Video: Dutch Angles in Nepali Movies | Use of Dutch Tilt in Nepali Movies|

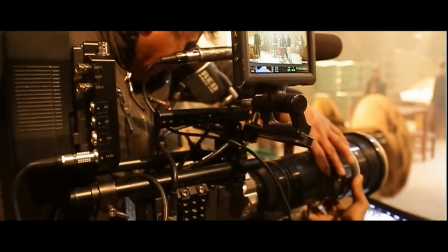(0:01)
See, we have come very far in terms of technological advancements
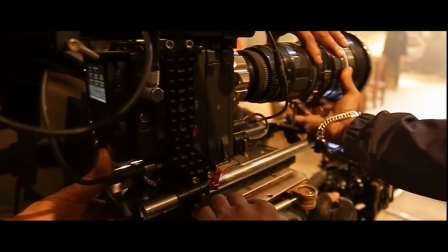(0:05)
in movies with all those high tech 8K cameras to heavy rigs,
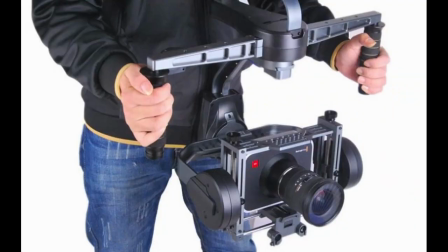(0:10)
shot stabilizing gimbals to high caliber drones.
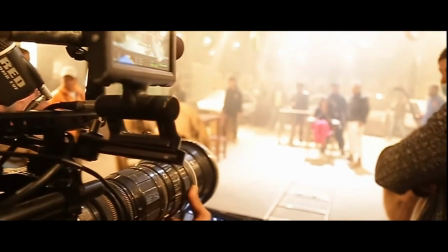(0:14)
All these technological advantages are equally used in Nepali movies which helps the cinematographers in achieving the amazing shots.
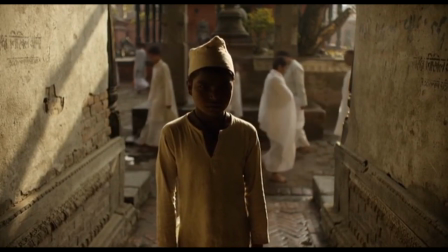(0:21)
Technological advancement has made it possible to present us with the complicated and aesthetic looking shots.
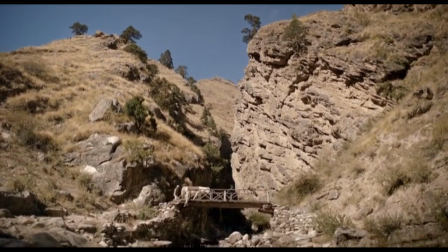(0:27)
While I applaud and praise our movie industry on achieving such a technical marvel,
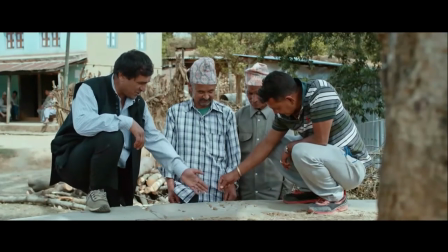(0:32)
sadly I am equally sad when it comes to basic movie making and visual literacy.
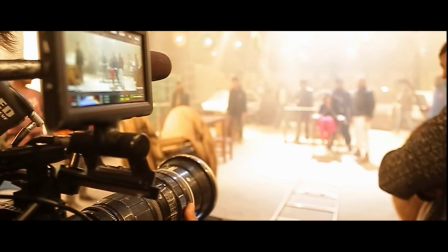(0:38)
Camera is a medium to capture the action happening but its uses is boundless.
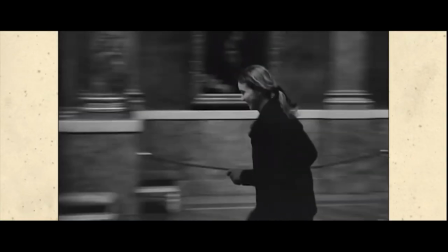(0:43)
The French New Wave had completely revamped how we had been perceiving the use of camera. The handheld cameras with techniques like shaky shots,
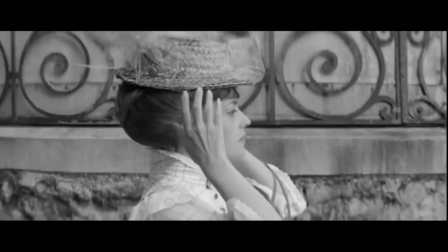(0:51)
long takes etc were used to re-imagine the uses of camera as a narrative style in itself.
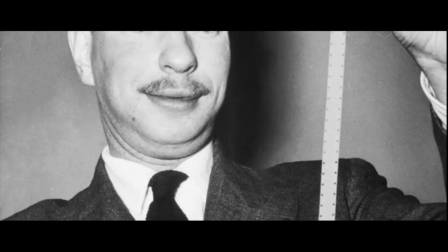(0:58)
Here camera is used as a pen or a paintbrush to create masterpieces.
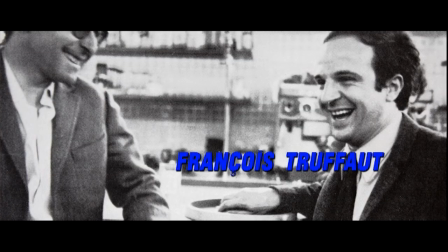(1:03)
Now camera is used not just as a media to capture what's happening in the scene
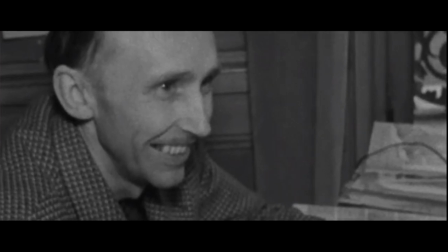(1:07)
but is now being used to represent the vast area of visual storytelling.
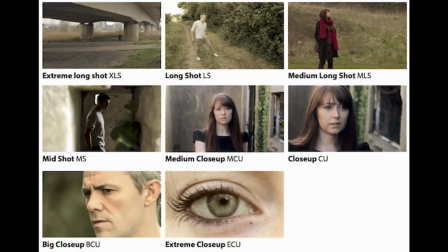(1:13)
So before diving into today's topic I just want you to introduce to the some of the shots that are used in filmmaking.
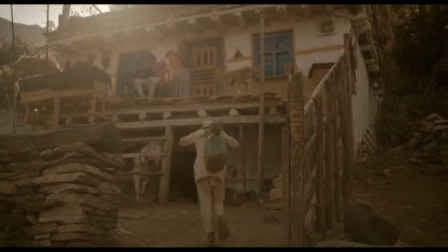(1:21)
Shorts range from establishing shots to low angle shots.
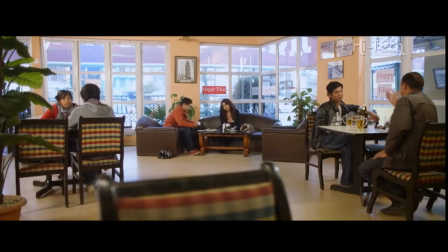(1:26)
High angle shots, over the shoulder, wide shot, medium shot, medium full or cowboy shot,
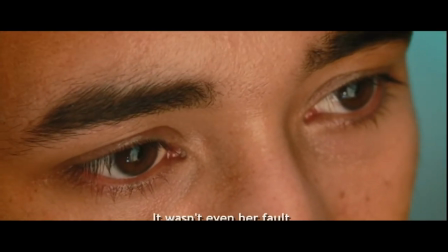(1:34)
medium close up, close up shot, extreme close up shot to the today's topic which is the Dutch angle or Dutch tilt shot.
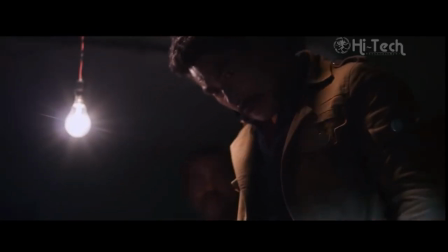(1:43)
We are just going to talk about this particular shot called Dutch angle in this video show.
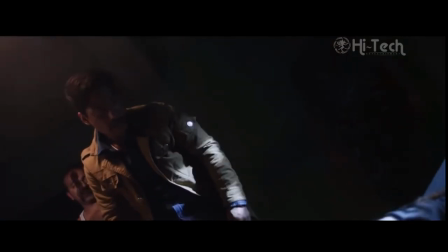(1:47)
I shall explain all those remaining shots further in detail in my other videos.
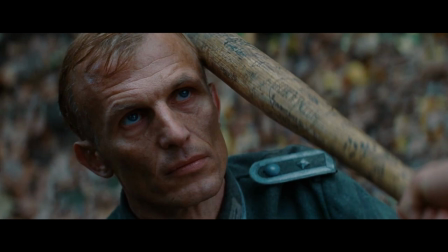(1:55)
Like every other shots, Dutch angle also serves its purpose.
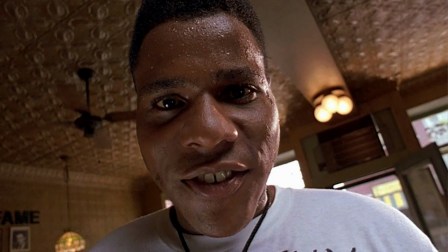(2:00)
Dutch angle is basically a shot where the frame is slightly tilted from its axis.
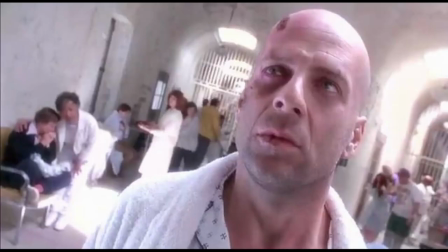(2:05)
This cinematic technique is used to portray a psychological uneasiness or tension in the subject or scenes being filmed.
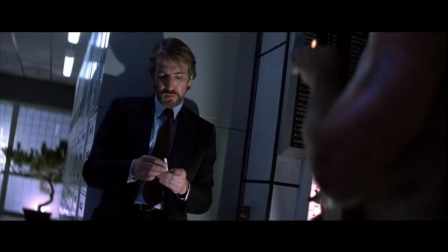(2:13)
Saying that the tilted camera angles that are straight in reality, we become disoriented as our eyes try to adjust to the tilted environment.
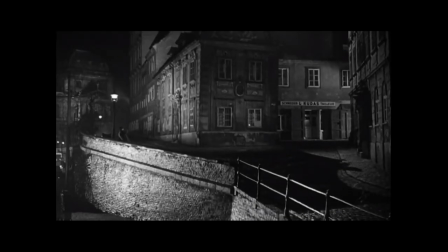(2:22)
When a character makes a devastating realization,
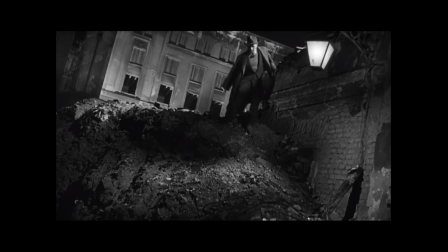(2:25)
a slight tilt of the camera can make the moment even more uncomfortable for us as a viewer, even on a subconscious level.
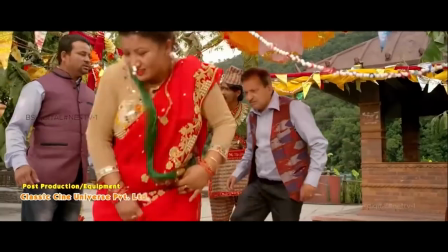(2:33)
Not many filmmakers are literate in terms of incorporating these cinematic elements in the movies rather than gimmicky drawn shots,
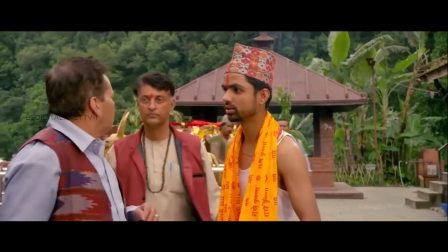(2:41)
eye-coloured saturated shots and exotic locations.
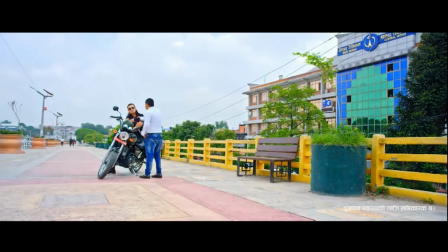(2:45)
Dutch angle has been used in movies previously but it was rather just out of cool looking gimmick or else.
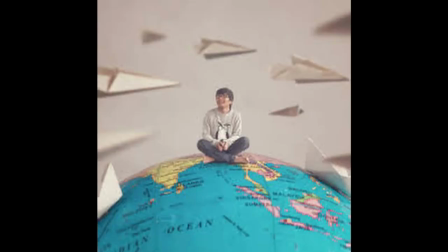(2:52)
So before I list out the movies a quick recommendation. If you are into movie making and want to learn more about its technical aspects there is a podcast by our young
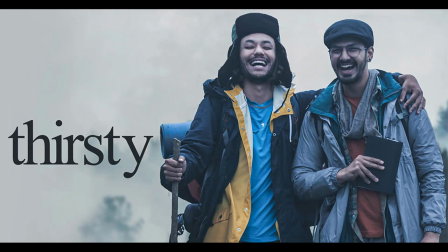(3:01)
filmmaker Anil Upane whom you might know from the short movies like Bob,
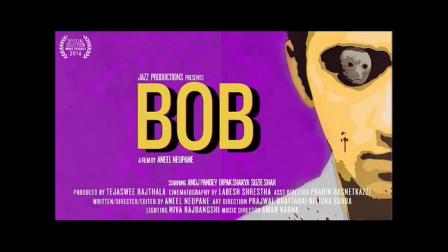(3:06)
Nifty and Thirsty do check it out. I shall put the link in the description.
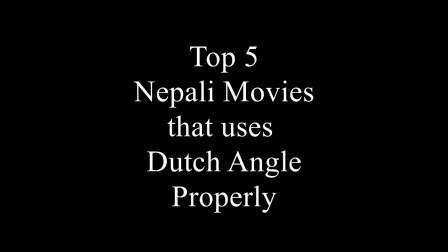(3:11)
So let's start today's video with top 5 Nepali movies that uses Dutch angle properly.
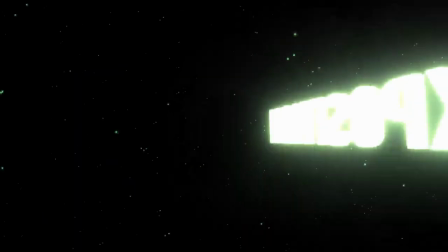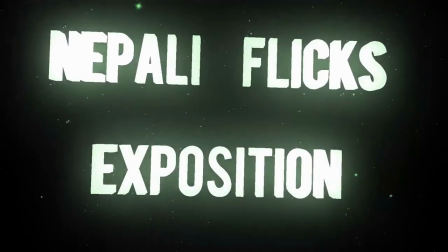At number 5 we have Talak Jung vs. Thulke.
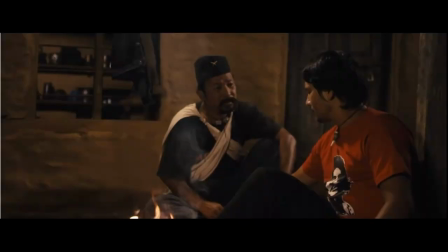(3:31)
Talak Jung vs. Thulke was second directorial feature of Nishchal Basnet and was based on the play of the same name which was instead inspired from a novella,
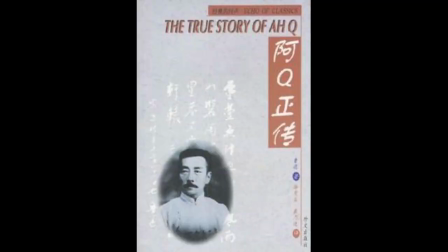(3:42)
The True Story of AQ, written by Chinese writer Lu Sun.
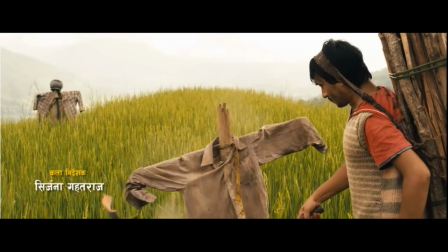(3:47)
It is a story of prideful but gullible Talak Jung, who is on a constant path to earn respect that he deserved from the people near him.
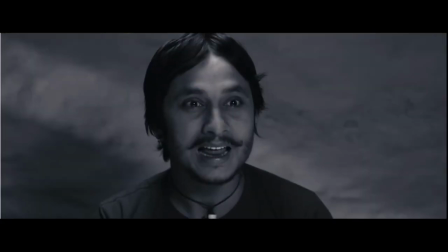(3:56)
The movie is a journey of Tulke to become Talak Jung,
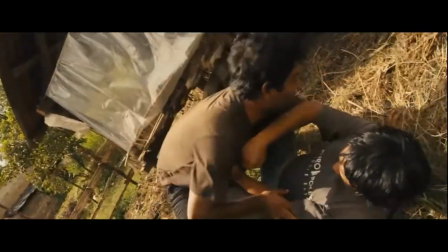(3:59)
and has some intense fight and confrontation sequences where the use of Dutch angle was seemed
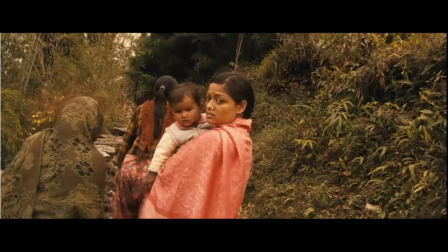(4:05)
optimum and the director Nissel Basnet and the DOP Sherbhadul Lama have used this method creatively.
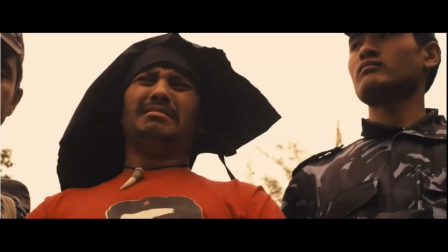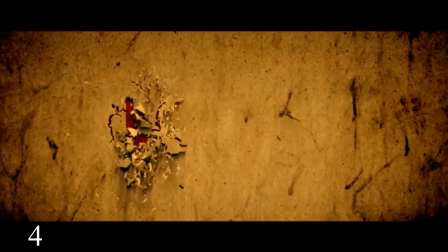(4:19)
Moving on to the list at number four we have Loot.
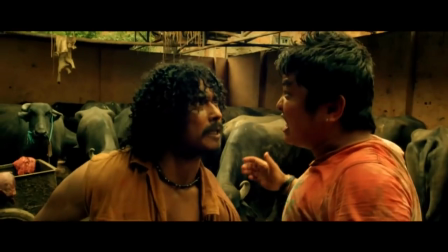(4:24)
Loot is considered as the path-breaking cinema of Nepal which introduced new style of filmmaking
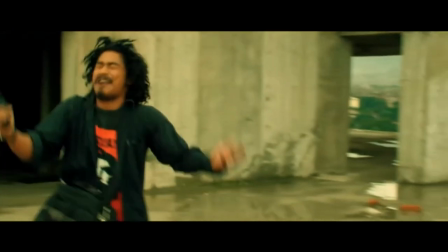(4:29)
and tried to revamp moviemaking style by changing the mundane narrative style.
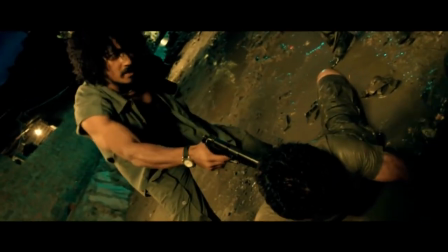(4:34)
Directed by Nischal Basnet, Loot was the story of mastermind Hakukale and his plan of heist which would make him rich and powerful.
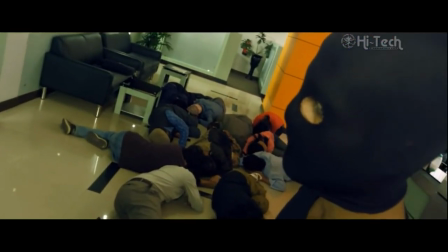(4:44)
Since Nischal was well-knowledged about cinematic techniques, he have used these techniques in the movie as well.
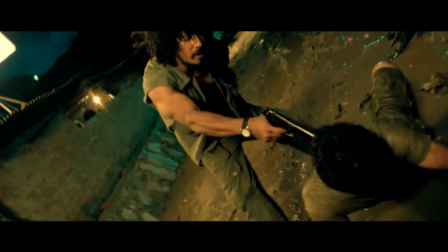(4:51)
And the use of Dutch angle was very situational and to the point rather than gimmicky.
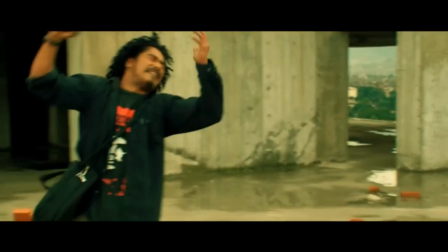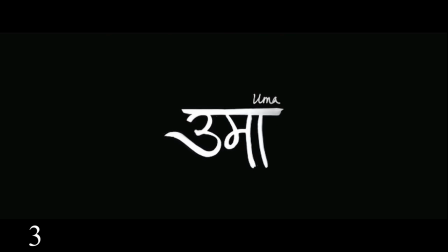(5:01)
Uma. We all know the name Chiringrithar Sherpa who was the pioneer of independent Nepali movement in cinema.
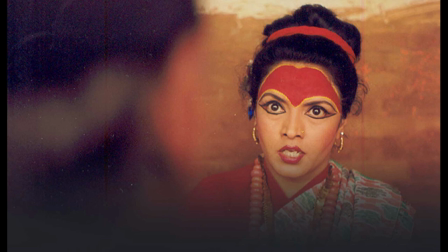(5:10)
His movie Mukundo the Mask of Desire was official entry of Nepal to the Oscars.
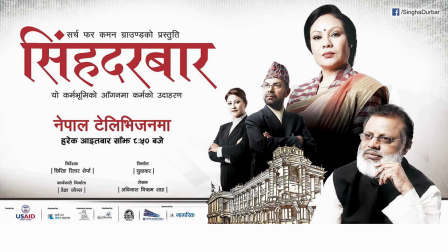(5:16)
His other movies include Karma and the web series Singadarwar. The one we are going to talk about today is his last movie Uma.
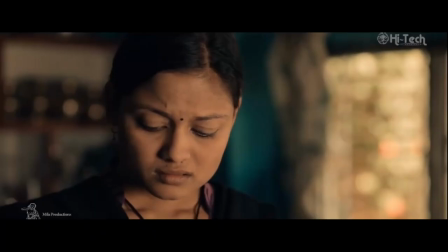(5:24)
Uma was a political and social war drama which starred actors like Mithila Sharma, Sogat Malla and Richa Sharma.
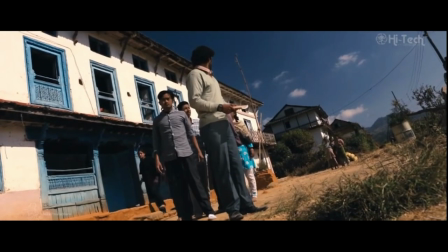(5:31)
The movie includes one scene which properly uses the Dutch angle where the teacher is being dragged away for interrogation
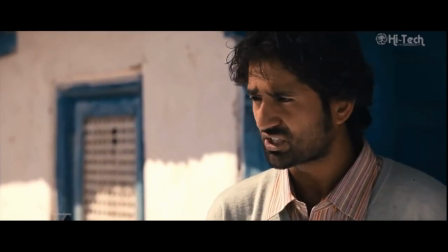(5:39)
by the police and Uma with his other friends are left out clueless trying to comprehend what's happening in the situation.
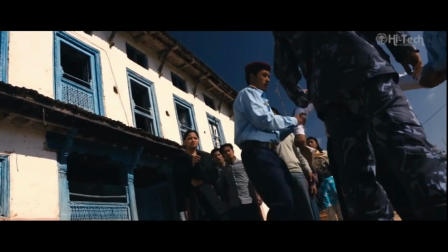(5:46)
We can clearly feel a tension arising in the scene when the Dutch angle is introduced so at
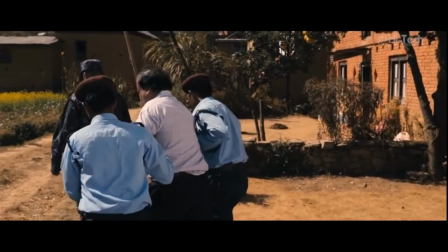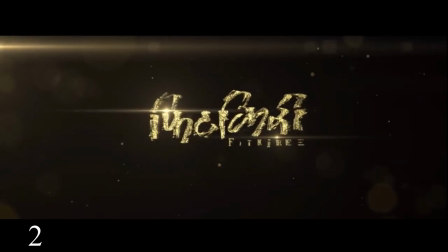(6:03)
number two we have fit kitty the movie stars Sokat Malla in the lead
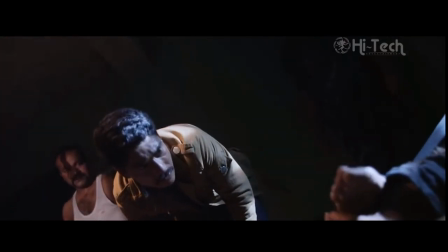(6:08)
role with supporting cast of Diyamaskay Anuparal and he's also directed by
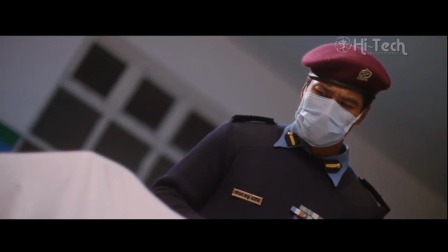(6:13)
Anuparal the movie revolves around a story of a cop who is battling out with his own
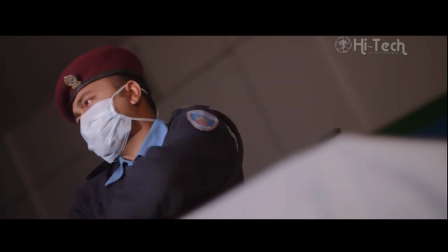(6:18)
personal problems with that of solving a complicated case see how director
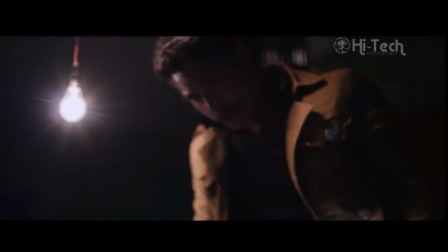(6:23)
Anuparal and D.O.B. Prashatam Pradhan uses Dutch angle to show us the tense scene of interrogation and truth revelation.
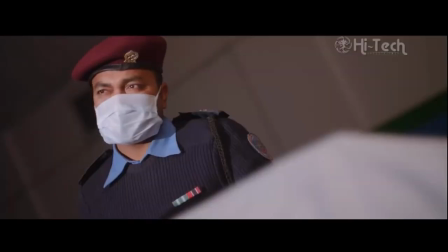(6:30)
The more the protagonist finds out the shocking revelations throughout the movie, the Dutch angles are introduced in those scenes.
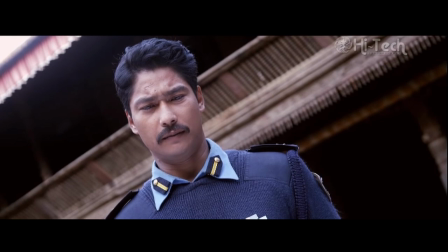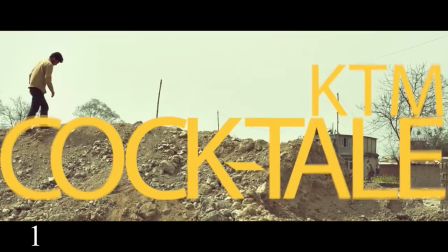(6:44)
So finally at number one we have a indie movie, KTM Cocktail.
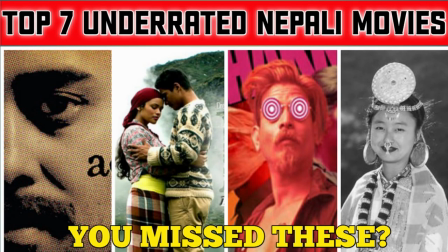(6:49)
As I have already mentioned on my top underrated list, KTM Cocktail is worth a watch.
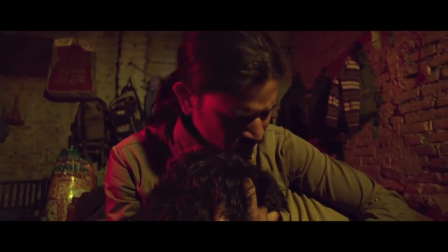(6:55)
KTM Cocktail was a crime drama which was directed and conceptualized by Anushka Roniar.
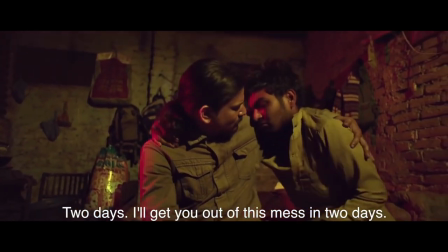(7:01)
As the subject and the plot of the movie is quite gore and dark it involves various dark scenes.
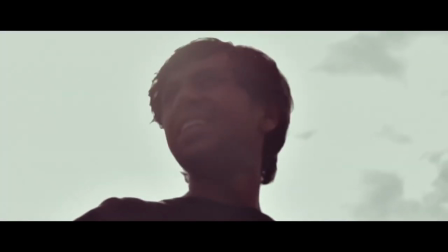(7:07)
The use of Dutch angle is done quite brilliantly here. If you give proper attention the whole movie is a representation of a Dutch angle.
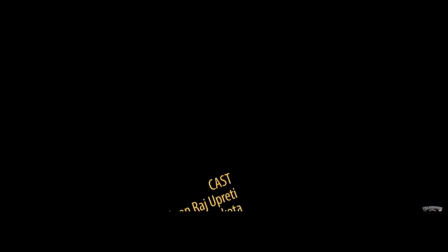(7:15)
From the movie's opening credits to the ending credits everything is tilted at an angle which tries to hint us about psychological tension between the characters introduced the
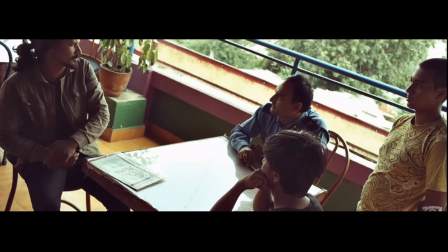(7:25)
whole movie is a psychological trip into the minds of its protagonist do check
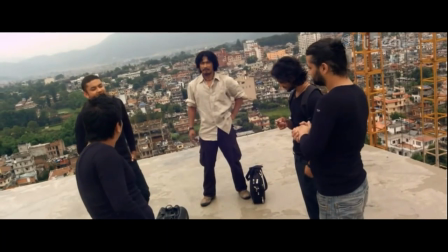(7:30)
this movie so that was the video for today guys i believe more
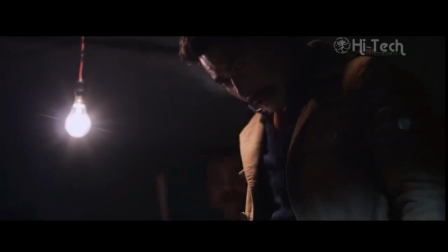(7:35)
literate movie makers would come into the scene and make this mundane cinema rather colorful with the literacy and present us with some masterpieces
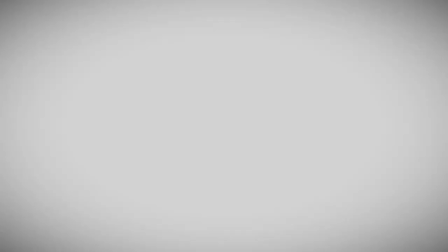(7:43)
like that of goddard and truefort if you think I'm contributing enough on our Nepali movie making scenario.
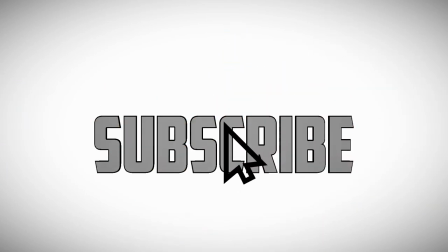(7:51)
Kindly like the video, comment what you think and subscribe to the channel.
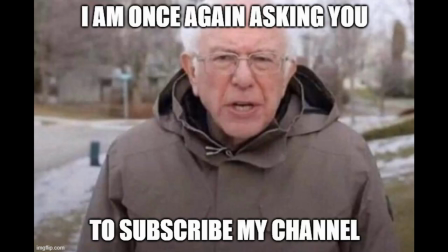(7:57)
I'll meet you on the next video till then. Au revoir.